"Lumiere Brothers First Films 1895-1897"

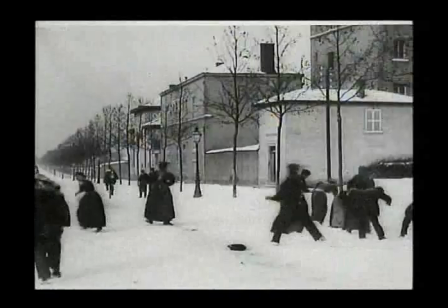3263s
You will notice the photography is so crisp that you can see the shadow on the snow,
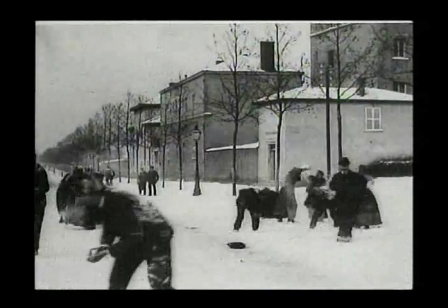3271s
all the shadows.
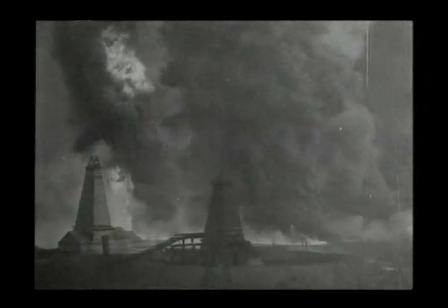3277s
We are in Azerbaijan, in Baku.
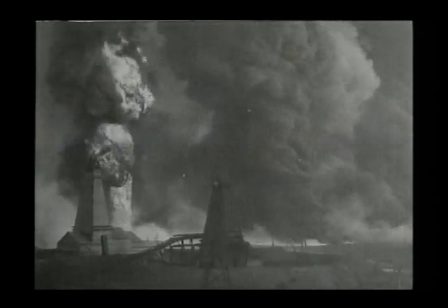3281s
The camera is, again, in a very well
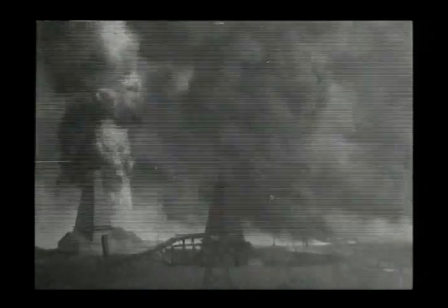3287s
put in order to get in a long shot the feeling of the scene,
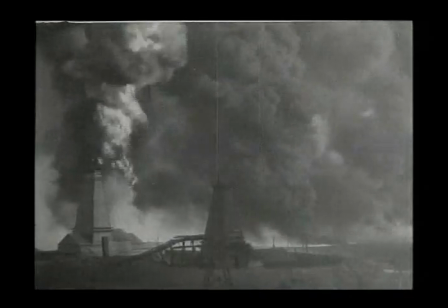3295s
and it has a great powerful impact. Look at the character on the bottom of the frame.
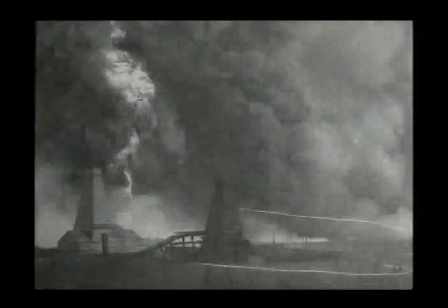3302s
that will give you the scale.
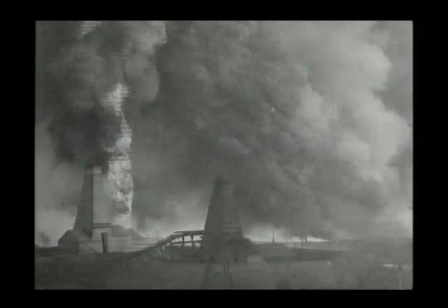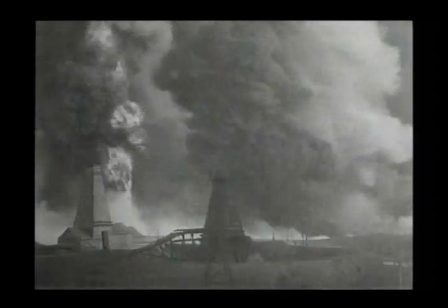3310s
Maybe the first ecological film ever made.
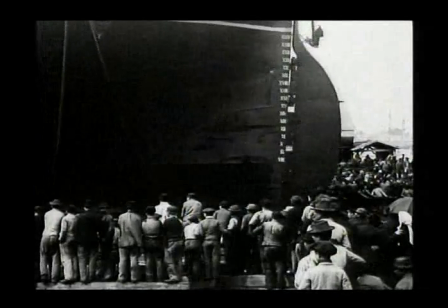3318s
This time we have again 3 levels,
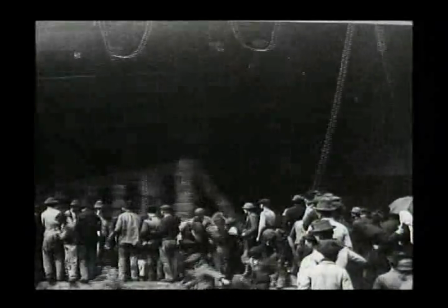3321s
but 3 levels not above one above the other, but behind.
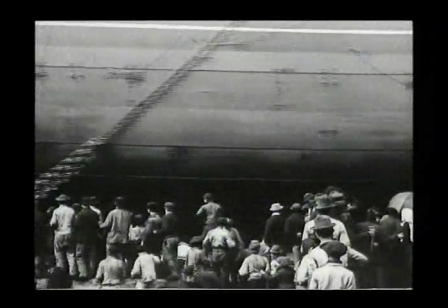3328s
You have on the first level, on the foreground, you have the people.
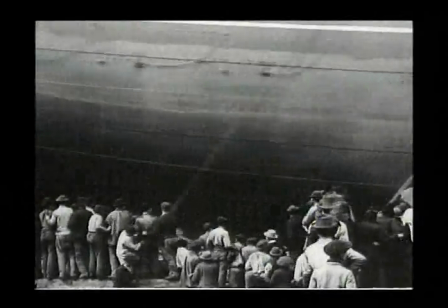3334s
Then you have the boat, which is like a screen,
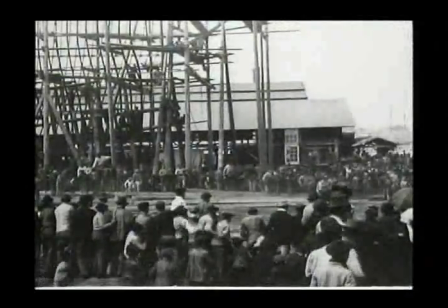3341s
and behind the boat, a 3rd level, another crowd.
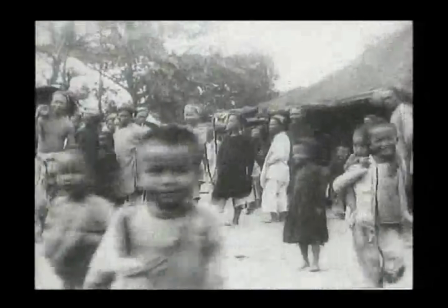3347s
This is our favorite film, shot by Gabriel Ver. The camera was put in a rickshaw.
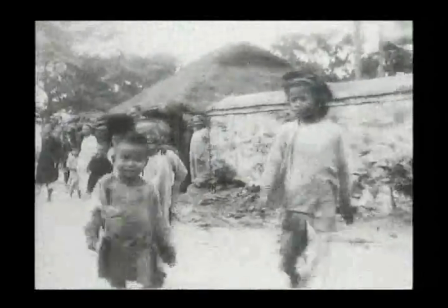3352s
We are in Indochina.
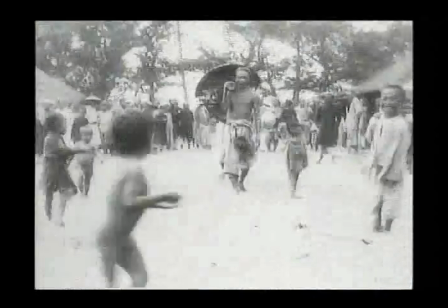3355s
And in that film, which is a miracle, has everything: the sense of time, of the period, the composition, the emotion.
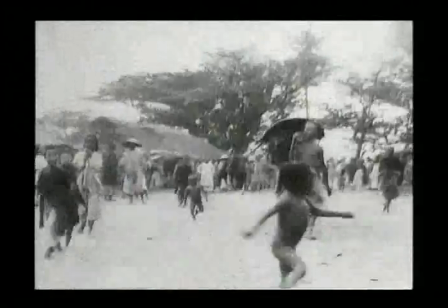3365s
It's an incredibly powerful film. Look at the little girl.
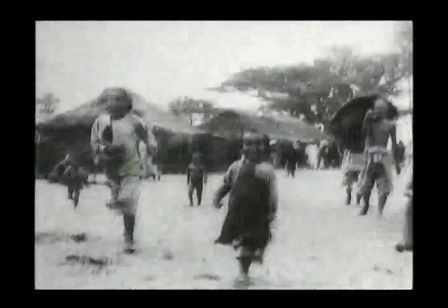3373s
And
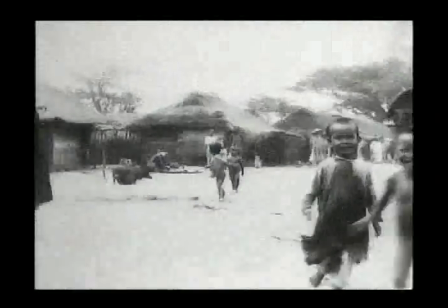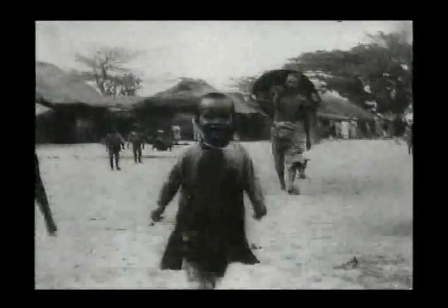the film is absolutely perfect in 50 seconds.
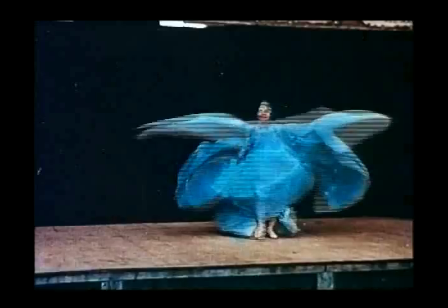3389s
And it says thousands of things. This is another unknown Lumiere film.
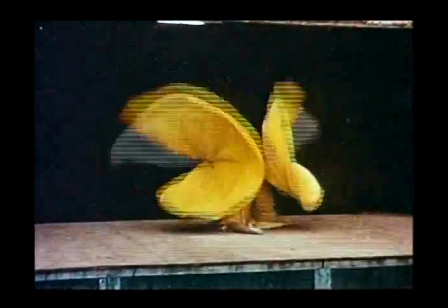3397s
It's called The Serpentine Dance. Edison did a lot of films like that too.
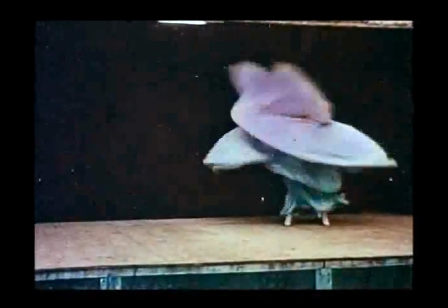3402s
I mean, it's not in color. I mean, it is in color, but it's hand painting.
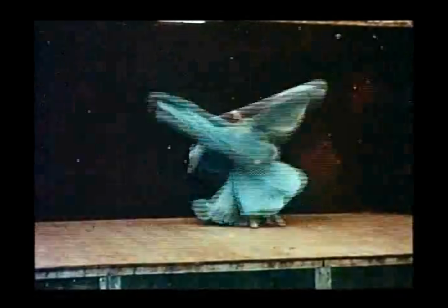3409s
Women were doing that. They were doing a lot of things in the France of the 19th century.
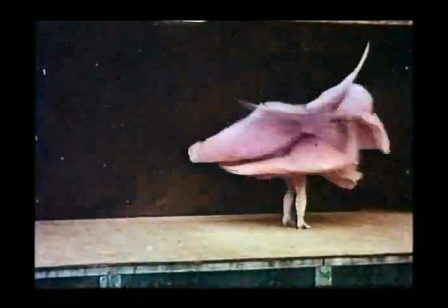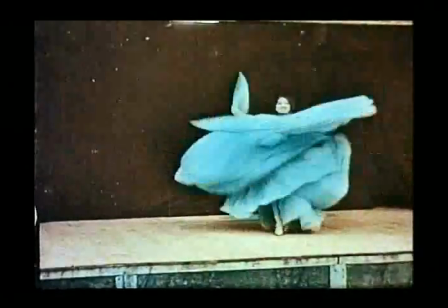3420s
We are at the time of Loie Fuller, but she's not Loie Fuller.
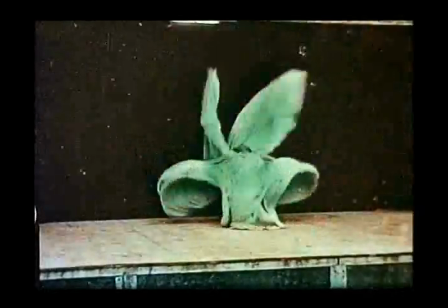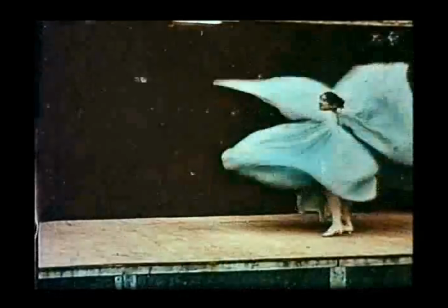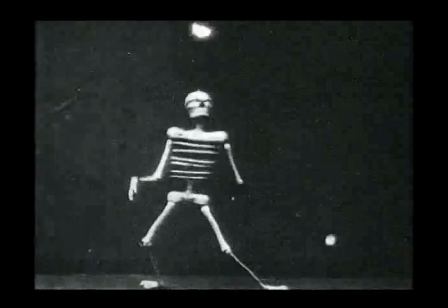3435s
The Lumiere, when they did their film, was very young.
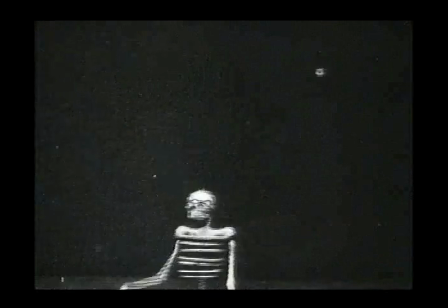3438s
They were not those serious scientists that we know from photographs taken later on.
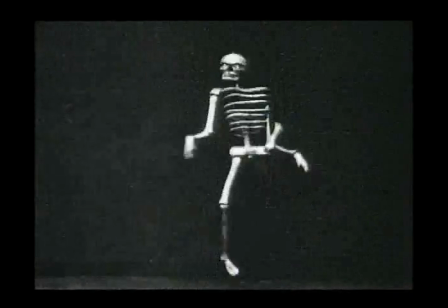3445s
I mean, you can see that in the film, The Happy Skeleton, which is not an animated film.
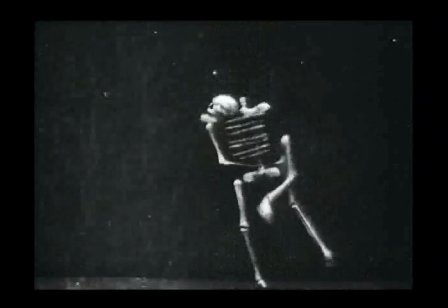3454s
It's a puppet, and it's rather funny,
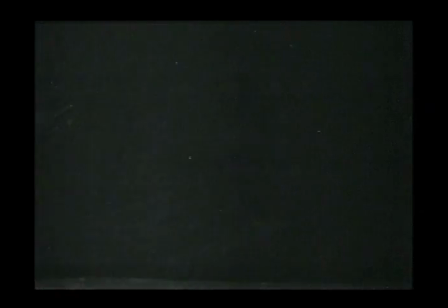3458s
and it's another proof of the curiosity of Lumiere, was trying to do all kinds of different things.
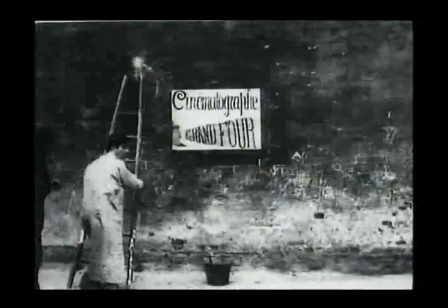3467s
Among those things, they were fighting for their own invention and doing films about that fight.
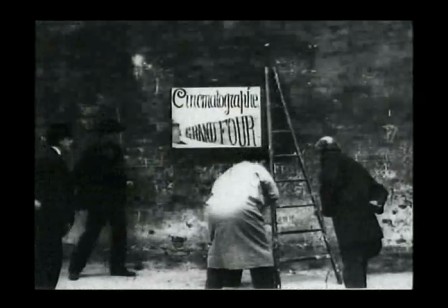3473s
So, some people put a poster called the Cinematograph Big Failure,
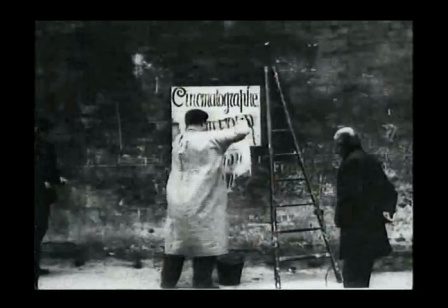3481s
and they
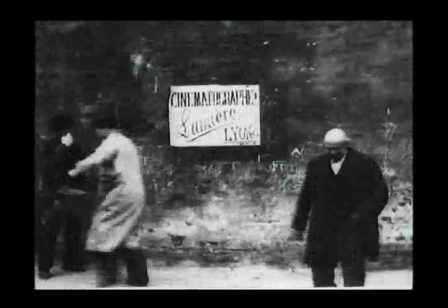3485s
put on that their own poster, Cinematograph Lumiere, and as in many of the film, it will end up by a fight.
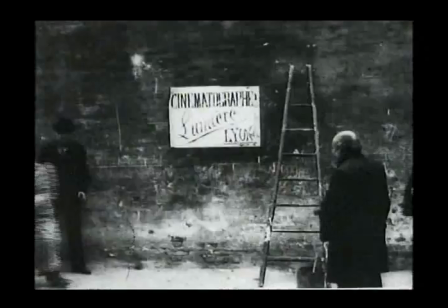3493s
They were talking about their film in their film. Very modern idea.